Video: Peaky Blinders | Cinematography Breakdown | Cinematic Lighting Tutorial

Hi guys and welcome to my channel. With this video I'm starting a series of short cinematography breakdowns I'll be releasing regularly called The Lighting Game, where I'll be going through some shots from commercials and movies I like, breaking down the lighting, framing and some other ideas that we all can borrow and put in our cinematographer's toolkit. As a working filmmaker, I will give my best to reverse engineer the lighting setups and give some advices you might find useful in your shoots. But as always, I am glad to hear your opinions in the comment section below. If you like this content, consider subscribing. And now, let the lighting game begin. Today we will take a quick look at a couple of scenes from the Peaky Blinders Season 5, Episode 1.
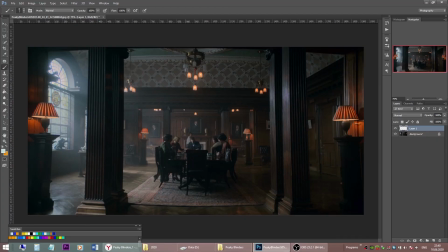Starting with a meeting scene, and let's start with a wide shot, which gives us an overview of this gorgeous location. We have a nicely framed shot, these columns on the foreground
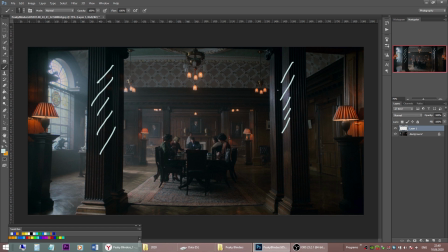help focus our attention on the table in the middle of the shot. It's a variation of frame within a frame composition. Really helps focusing our attention on an action here in the center,
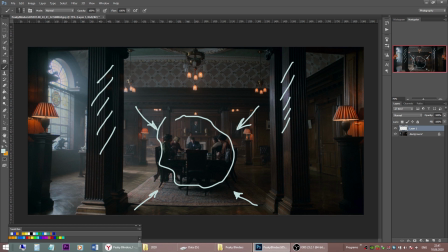and also give depth and 3D dimensionality to a shot. As always with the Peaky Blinders overall look, we see a color contrast play between cooler lights and warmer lights,
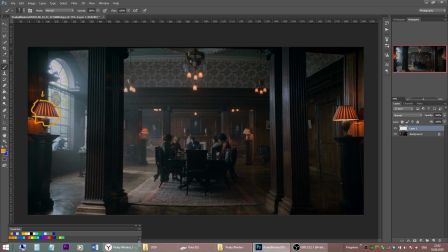and lots of practicals everywhere in shot. Warm lights with shades, and highlights are not blown out on dimmers.
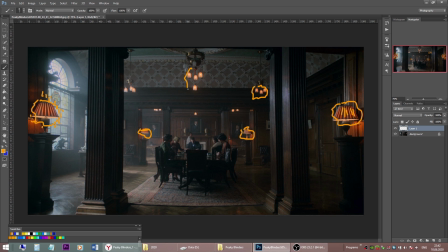So who would switch all the warm lamps on during the day in the real life? But it looks really good in movies. Our key light is coming through a window, and it's probably several bright HMI lights
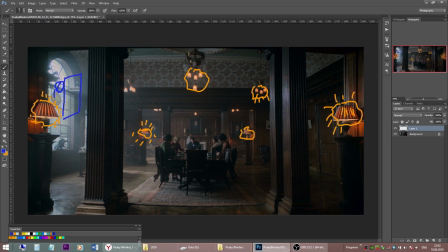going through a diffusion, something like half-grid diffusion, for example, and then through a window, and this is our key light for the whole scene. Adding some haze, of course, to sell the look a bit better.
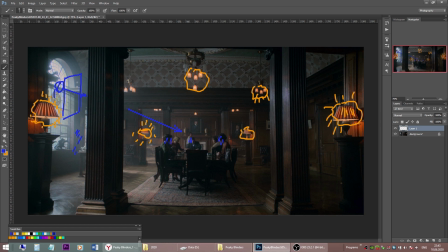So as you can see, there is no need to overcomplicate lighting in films. You just take a big, powerful soft source, some diffusion, and aside from multiple practicals,
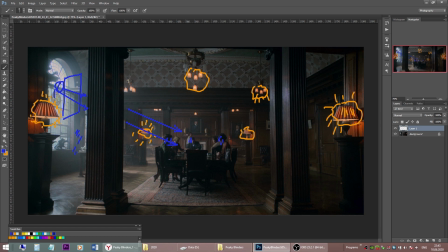we just have this one big light, some haze, and that's the whole magic. Also notice that the window highlights are not blown out. We are still working within the dynamic range of the camera. Just one more thing here.
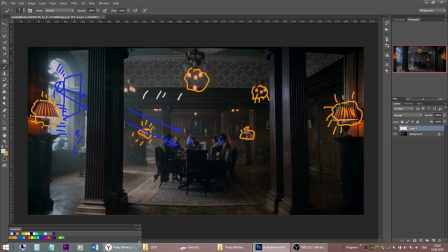The color of interior walls. They're all dark wood color, which really helps selling the look better. Just imagine the opposite for a moment. Bright colored walls, and the shot would not have looked nearly as good.
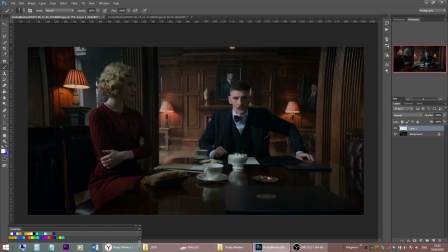Moving on for a two-shot, and the overall lighting scheme of course stays the same. We still have this key light for the gentleman coming through a window.
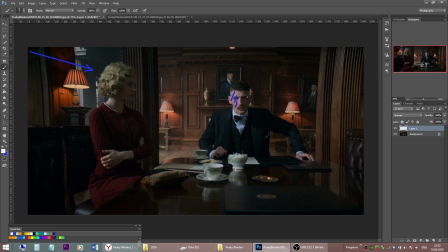But notice that we have much more fill light on his face now than we had in a wide shot.
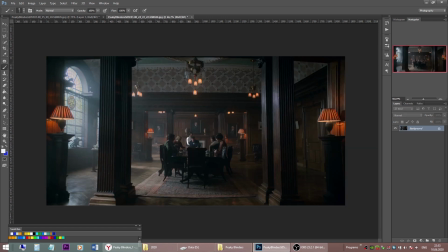Take a look at his face.